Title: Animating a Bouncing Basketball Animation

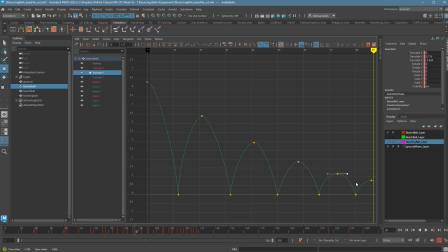I overdid it. So does this really matter? Yeah, because I want this to actually feel like a basketball. I also noticed that these are feeling kind of wide. I might want to shrink them up a little bit, have them less hang time in the air, but this should help out a bit.
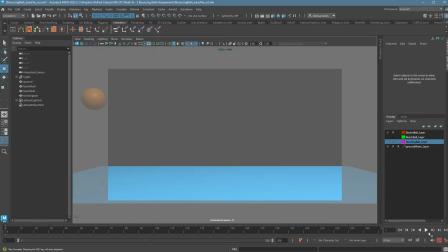Let's see. Closer, but I might have undone it too much at the beginning. So you just got to play a little bit, tweak a little bit, and then you should be good to go. It really doesn't take any more than a few minutes, and then you have a nice payoff of a great shot.
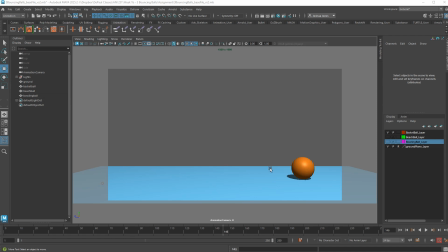You can also play with your Z-axis in this direction to kind of change when the ball finishes its bounces, where the bounces happen. Those things are all possible. Probably here I would need to start playing with my time more, get more frames to play with. 300, not 30, excuse me.
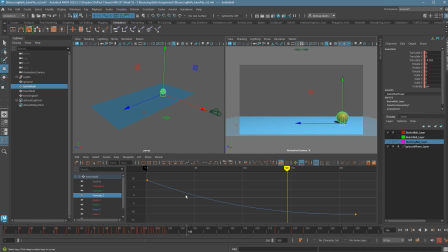So anything you do with this blue graph
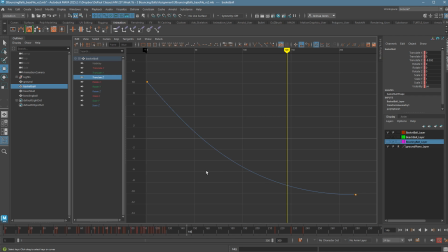is going to change where the how fast the balls move in the beginning. Remember that as this line moves down, the balls are moving faster. And if I were to extend this out, the balls are going to hit the ground sooner in the animation and roll out for longer.
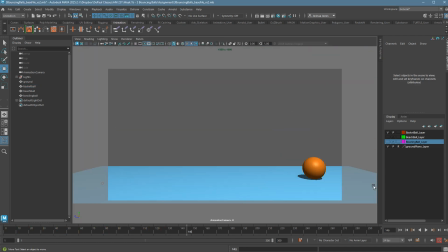Let's see what that looks like. Yeah, that's a little weird because all the bounces are at the beginning, so I'm not crazy about that.
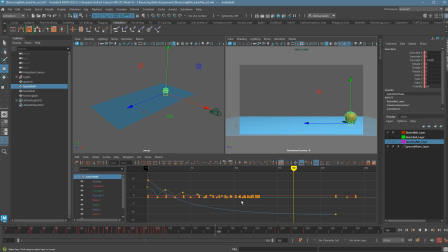So instead, let's try the opposite. So if we're burning through the graph a little bit slower, so it means that we're not making it as far, that means the bounces will happen sooner.
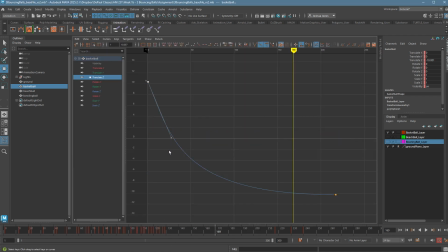So I kind of did the opposite in my brain. So instead what I can do is making it go faster, I can make this go slower. Why are you not working? Sorry, it's giving me a little trouble there. So I can make this go slower, which means I don't have as much time to roll out.
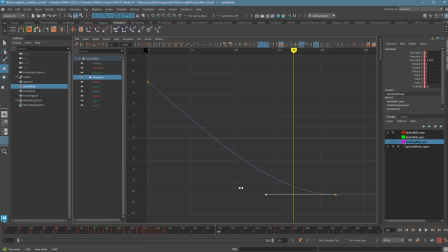Again, I want this first part to be straight as the ball comes to a stop. So this should mean more of the bounces happen earlier on, and then there's more time to roll out afterwards.
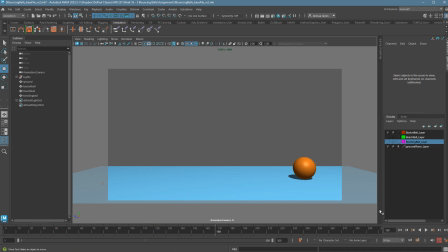Let's see what that looks like. I'm liking that better.
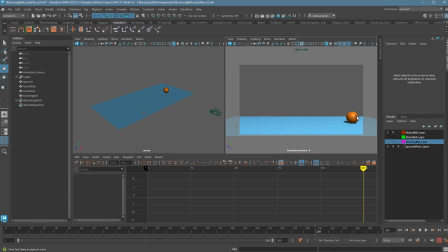At some point, if you keep playing with that, you're going to get something that just doesn't look right. I mean, you've pushed the physics too far.
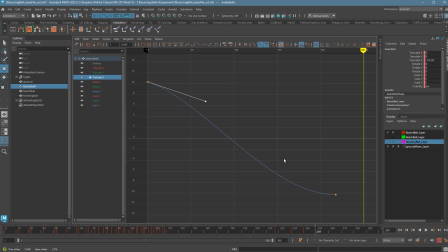So, for example, if I were to go even slower here and shrink this up even more, what you see is happening is I'm getting less and less of a nice coming to a stop. There's just not enough time for it. In fact, it's going to speed up just to make it there.
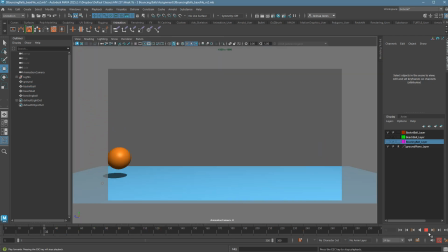Let's see what that looks like. I know it's going to look bad, but let's just see it. So now all the bounces happen really early, but it's actually going to speed up right in here, take longer to roll out, and then come to a stop that's a little bit too sudden.
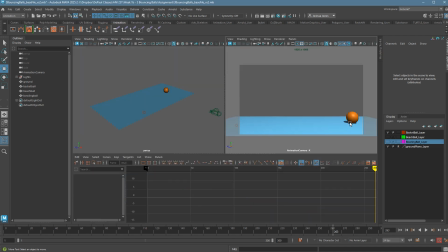So if that's something you want to do, if you want to actually move that slow, the only way to make it happen,
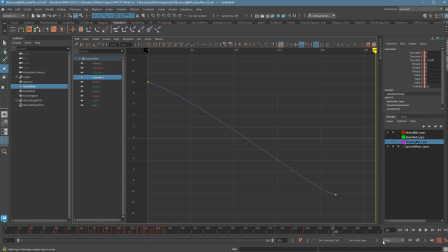this is fine too, would be, again, to use those extra frames I added in here. So grab the end and shift middle mouse click out to give yourself more time. And now you have a little more time to actually do a rollout. You still want this to be linear though, so you just can't get away from that.
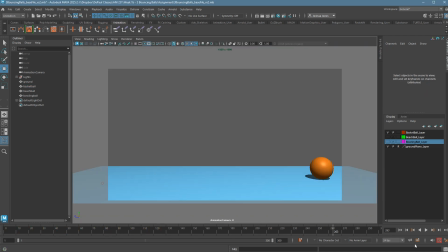That has to happen. Let's see what that looks like, and we'll be done. And there we have it.
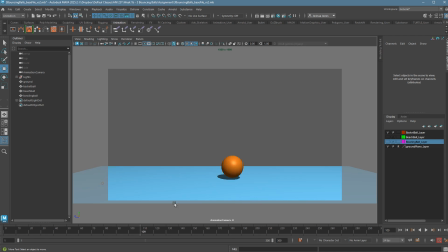Cool. So that's how we do a more advanced bouncing ball. Good luck. I know it's a lot of stuff, but hopefully that gives you something to lean into if you're struggling a bit. So good luck.